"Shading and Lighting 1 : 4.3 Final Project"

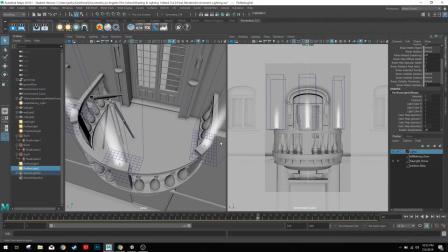[0:00]
Alright, so this is my final project for Shading and Lighting 1. I started out with Maya being open because my favorite part of this entire course so far has been the things we've learned inside of Maya. I've used 3D software before, but I've never dug too far into Maya. I've just kind of played around with it.
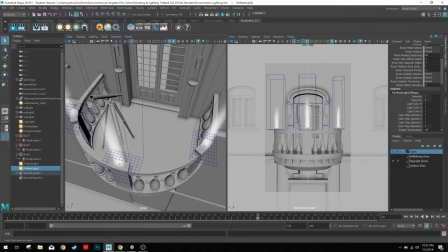[0:18]
So being able to use the lights and the cameras and learn how the lights and the cameras work has been a lot of fun for me. Most challenging for me has probably been the dome light project with this scene here, trying to recreate color and shadow for the day and night and sunrise.
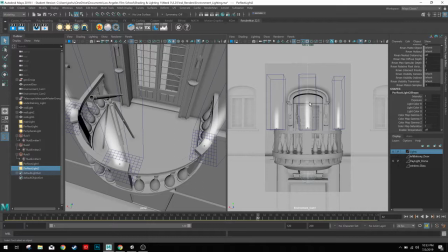[0:36]
Primarily because I find myself being like almost an OCD perfectionist with that type of stuff. So I was very closely examining the angle of the shadows, the color of the shadows, the shape of the shadows. So I spent a lot more time than I probably should have trying to be overly perfect.
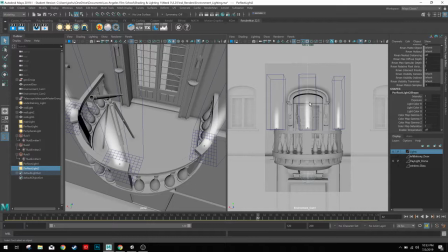[0:53]
As far as the tools and tricks that I've learned inside of Maya's interface, I would probably say the mesh lights are one of my favorites. I've got 3 of them in this scene here that emit light underneath these smoke trails, and I'll actually hit the render button real quick so you can kind of get a glimpse of it.
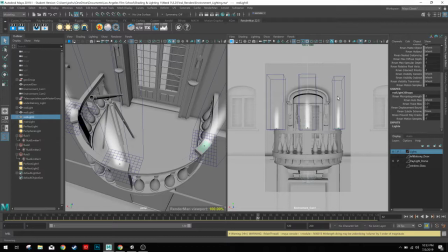[1:08]
This was my bonus render for the project, and I was kind of going for like a Star Wars type theme.
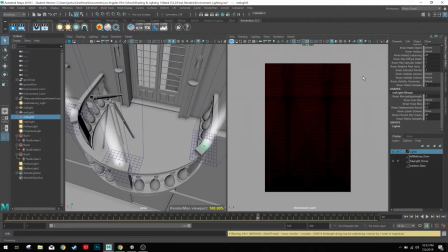[1:14]
So you'll see it as soon as it comes up and renders. It's got red on the bottom, red emitting out of the mesh lights into the smoke that's emitted, and it just kind of has a Star Wars kind of feel to it to me. There it is right there.
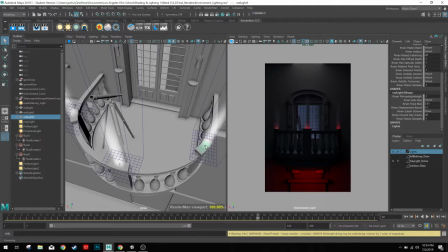[1:30]
You can see the light that comes up here is actually mesh lights, and there's one right there. You can see there's one on each of these pedestals, and then there's a smoke emitter sitting on each one. So you kind of get that glow coming off of it, which to me just kind of feels like Star Wars.
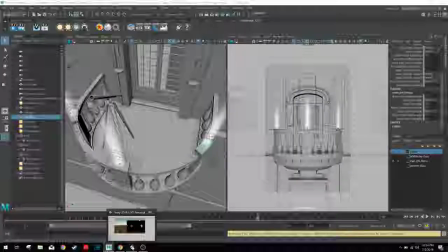[1:47]
Another part of the class I've had a lot of fun with was learning lighting techniques, and you can see those here in this Unity render.
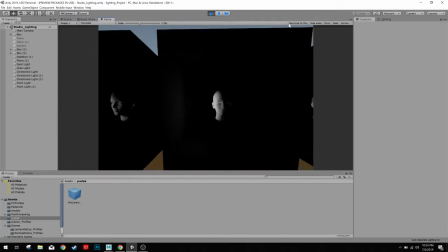[1:57]
Lighting, in my opinion, is one of the most crucial aspects of 3D work, whether it be modeling, rendering, compositing.
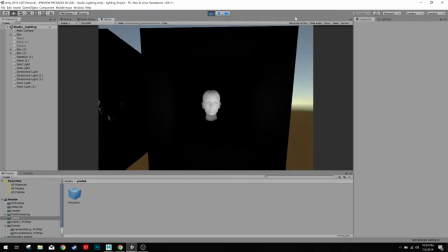[2:06]
A knowledge of lighting is absolutely crucial.
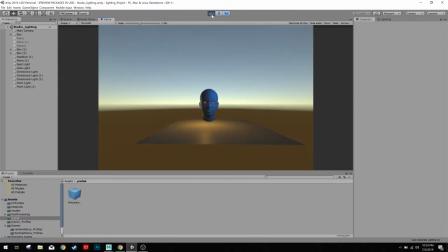[2:11]
Bad lighting can make the best model subpar, and vice versa.
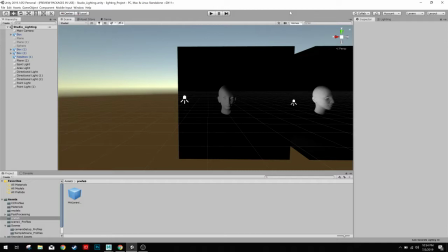[2:17]
It can make a bad model look great. Lighting is very, very critical, and having a good knowledge of how to use lighting in conjunction with various camera aspects can really set off a project.
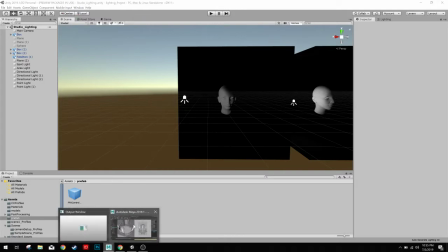[2:36]
I didn't use Nuke a whole lot. I haven't, used it a whole lot.
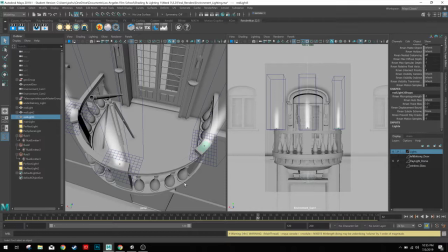[2:42]
I did the projects we had to do, but I don't really have too much of an opinion as far as a favorite aspect of it. I've done node editing before within Lightwave 3D, but I am a bigger fan of the layering system, kind of like what we have here with Maya and also inside of Photoshop.
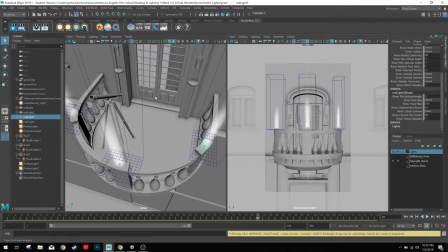[3:02]
So I would say my favorite part of the class has been what we've learned within Maya and also Unity. So I can't wait to move into Shading and Lighting 2 and see where we go from there. I'm really excited to get into using Substance within Maya and seeing what we can do when we start adding textures to it.
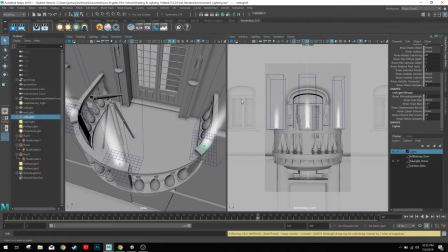[3:22]
But that's my project so far. So hopefully you guys liked it. Like this was one of my favorites, I'd have to say.
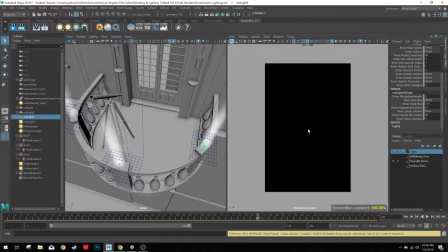[3:34]
But we will see where we end up with at the next one. Thank you.